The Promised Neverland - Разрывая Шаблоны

Да, я лично их видел. То есть я правильно понимаю, что Рэй заказывал у Изабеллы передатчики? А ее типа ничего не смутило или как он это преподнес?
Мне нужен метиламин, псевдоэфедрин и сульфат натрия.
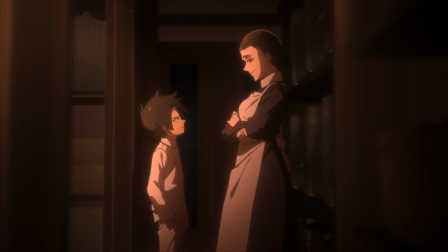Зачем тебе все это? Мы будем варить, Джесси. Мы будем варить самый чистый товар в этом гребаном городе.
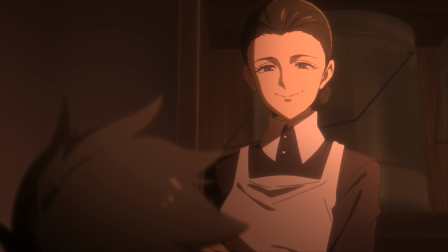Скажешь, опасно? Это я
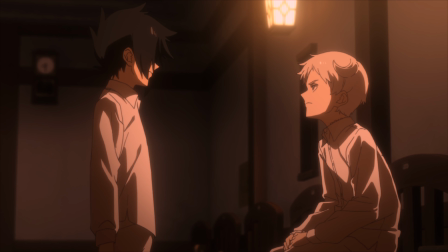опасность. А, и еще пригони мне передатчики. Пока!
Прежде чем заключить сделку с Норманом, Рэй по-прежнему ставит лишь одно условие.
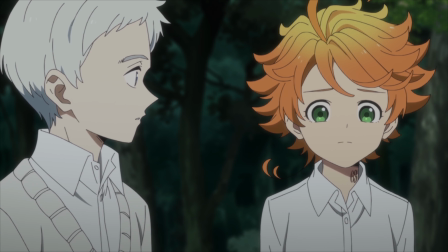Эмма и Норман сбегают сами, без остальных, а иначе помогать он не станет.
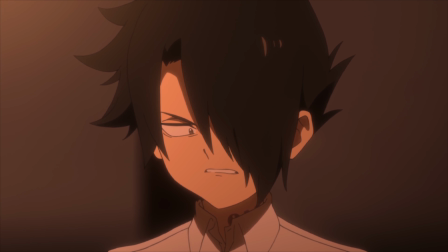Но такой расклад не ставит Рэя в позицию отрицательного персонажа. Рэй скептик, прагматик и по натуре радикален в своих решениях.
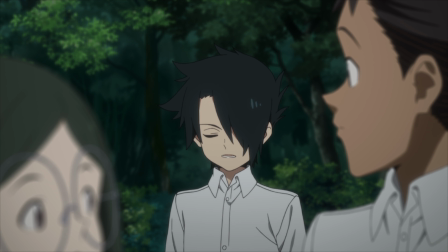Только вот по ходу диалога становится слишком очевидно, что Рэю просто плевать на остальных детей, ведь Эмма и Норман — единственные близкие ему люди.
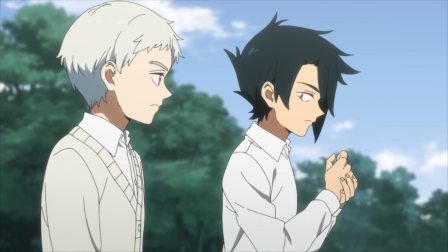В самом деле, Норман не так кардинально отличается от Рэя.
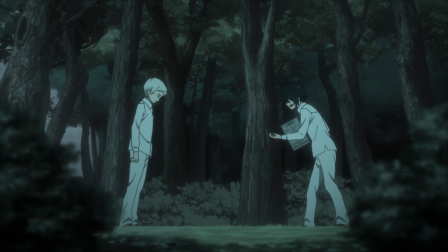Он неоднократно показывал, что во многом солидарен с такой позицией и что дети будут лишь балластом.
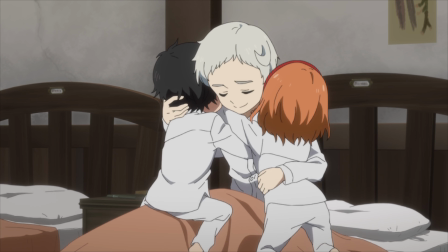Но поскольку Норман не так отчужден от остальных детей, и в частности от Эммы, он не может ей соврать.
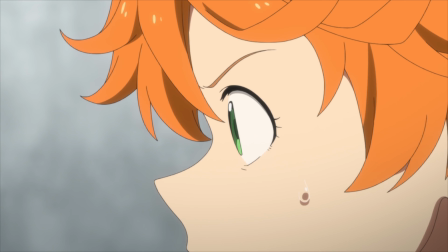Для него это исключительно вопрос совести. Такие мелкие детали иногда трудно читаются, но именно через них Неверленд раскрывает своих героев.
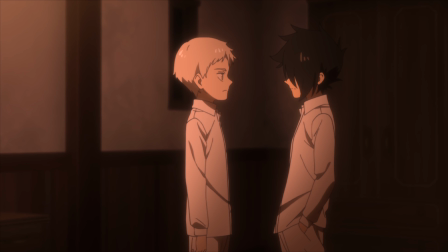Он оставляет их наедине, в интимной обстановке и позволяет им проявить свой индивидуальный подход.
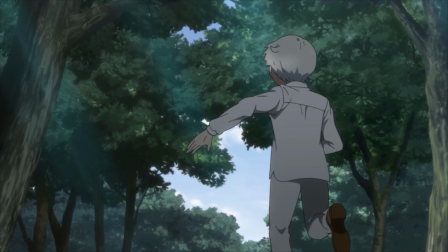В наполненных действием сценах герои проявляют свои базовые качества, задавая определенный характер.
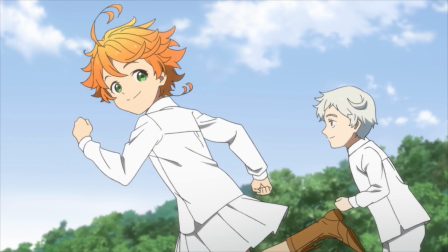Это мы видим каждый раз на тренировках и догонялках.
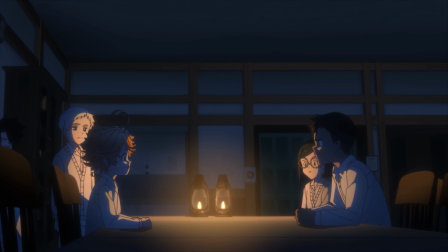А в таких тонких моментах, оставаясь лицом к лицу, они раскрывают свой характер, придавая ему эмоциональный окрас.
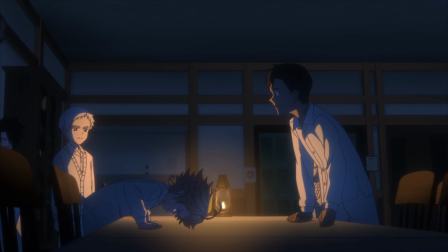А чем напряженнее диалог, тем ярче мы понимаем их чувства.
Если ты мне сейчас солгал...
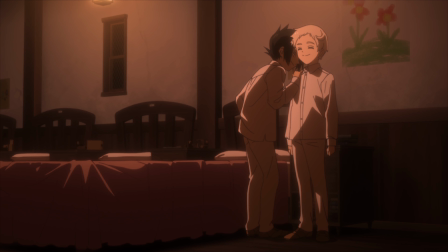Да все мне понятно. Я сказал правду.
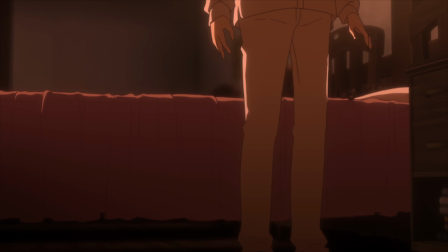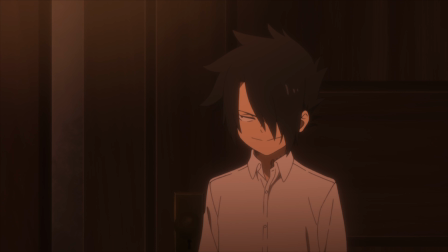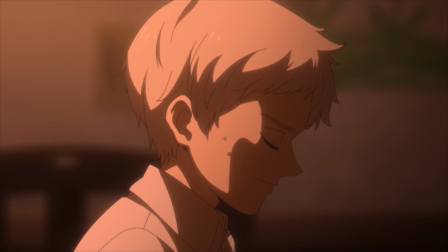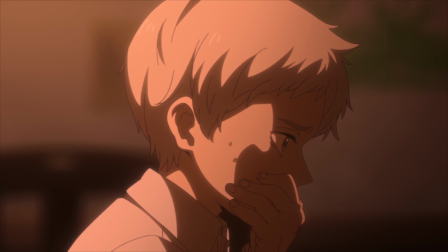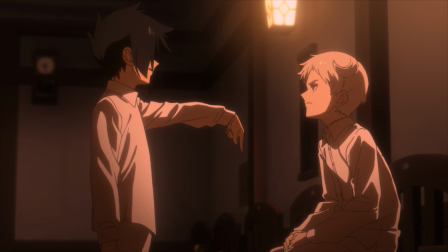А эта сцена – самое блестящее исполнение адаптации.
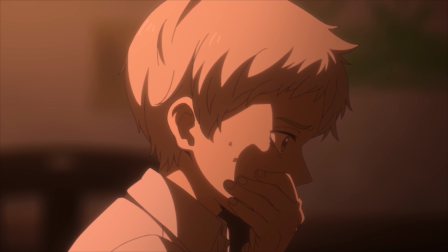Яркий напряженный диалог сменяется минутой полного молчания, и по одним лишь эмоциям на лице мы читаем мысли героев.
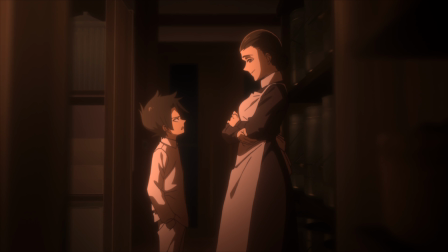Видя на лице Рэя сначала искреннюю радость, а потом презрение, нам понятно, что это презрение Рэй испытывает в первую очередь к себе.
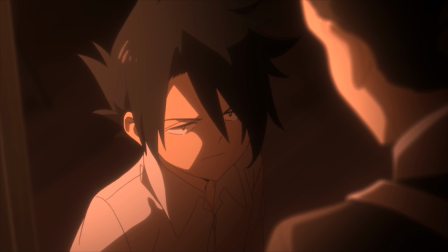Ему мерзко от одного только факта, что он так поступил со своими друзьями.
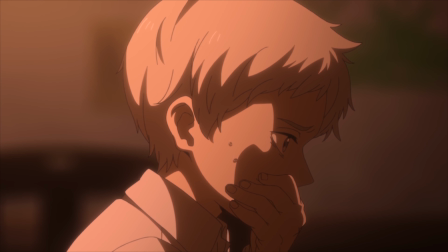Ну а складывая пазл воедино, Норман начинает понимать, как именно Рэй распланировал все с самого начала.
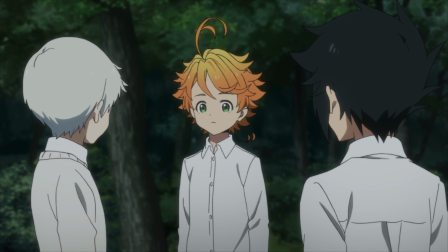Информатор мамы клюнул? А, так это был я. Я и есть мамин доносчик.
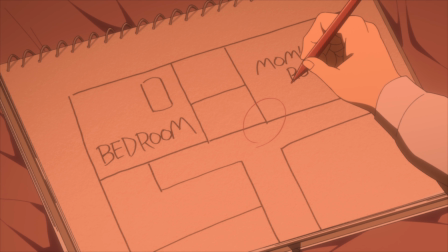Так это ты!
По ходу дела герои выясняют, что в планировке дома должна быть тайная комната для связи с внешним миром.
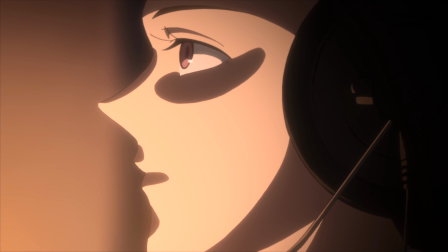Конкретно Изабелла может связываться там со штабом и отчитываться о графиках отправки.
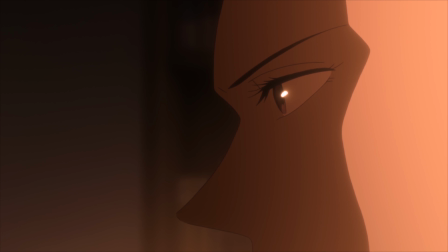То есть просто убрать Изабеллу не выйдет, пропажу обнаружат быстрее, чем за сутки.
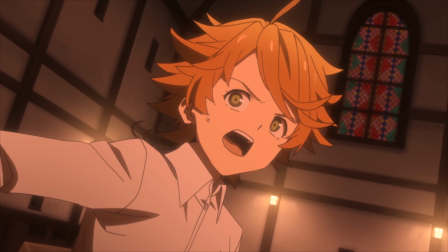Да и соваться в эту комнату дело самоубийственное, потому что там а. холодно, б. страшно.
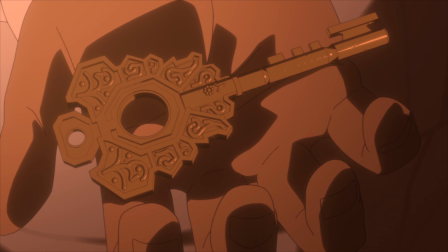Но поскольку в нашем отряде самоубийц появился вот такой вот четкий пацан, то как вы думаете, что он делает?
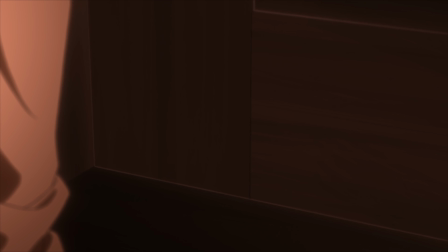Он сразу заваливается в эту комнату, не отходя от кассы.
Я не хочу туда заходить.
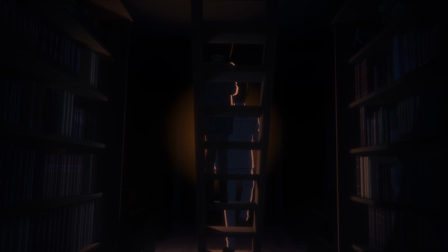Я оттуда уже не выйду. Че-то здесь пованивает, а?
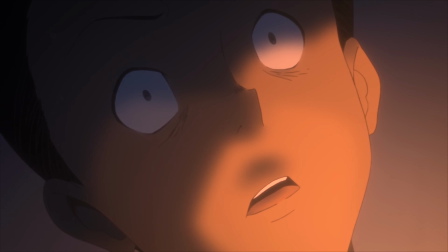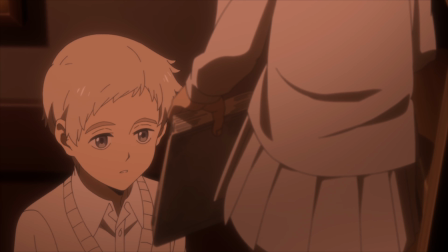Тем временем, Эмма с ребятами открывают для себя загадочные символы в эмблемах некоего Уильяма Минервы.
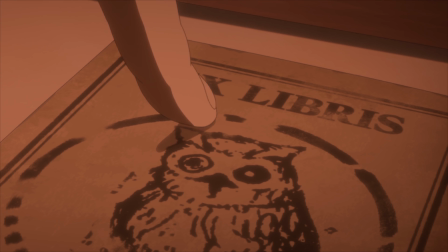Все книги с его символом содержат в себе азбуку Морзе, через которую он пытался донести правду о приюте.
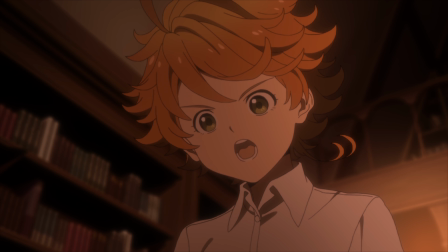Скажу честно, эти послания чересчур уж выбиваются из контекста, ибо непосвященный ребенок может истолковать их как душе угодно.
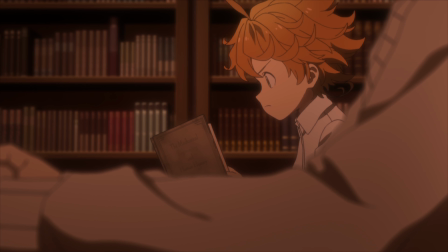Урожай, чудовище, сомневаться...
Проще говоря, в этом послании ни смысла, ни толку, если не знать тайны приюта.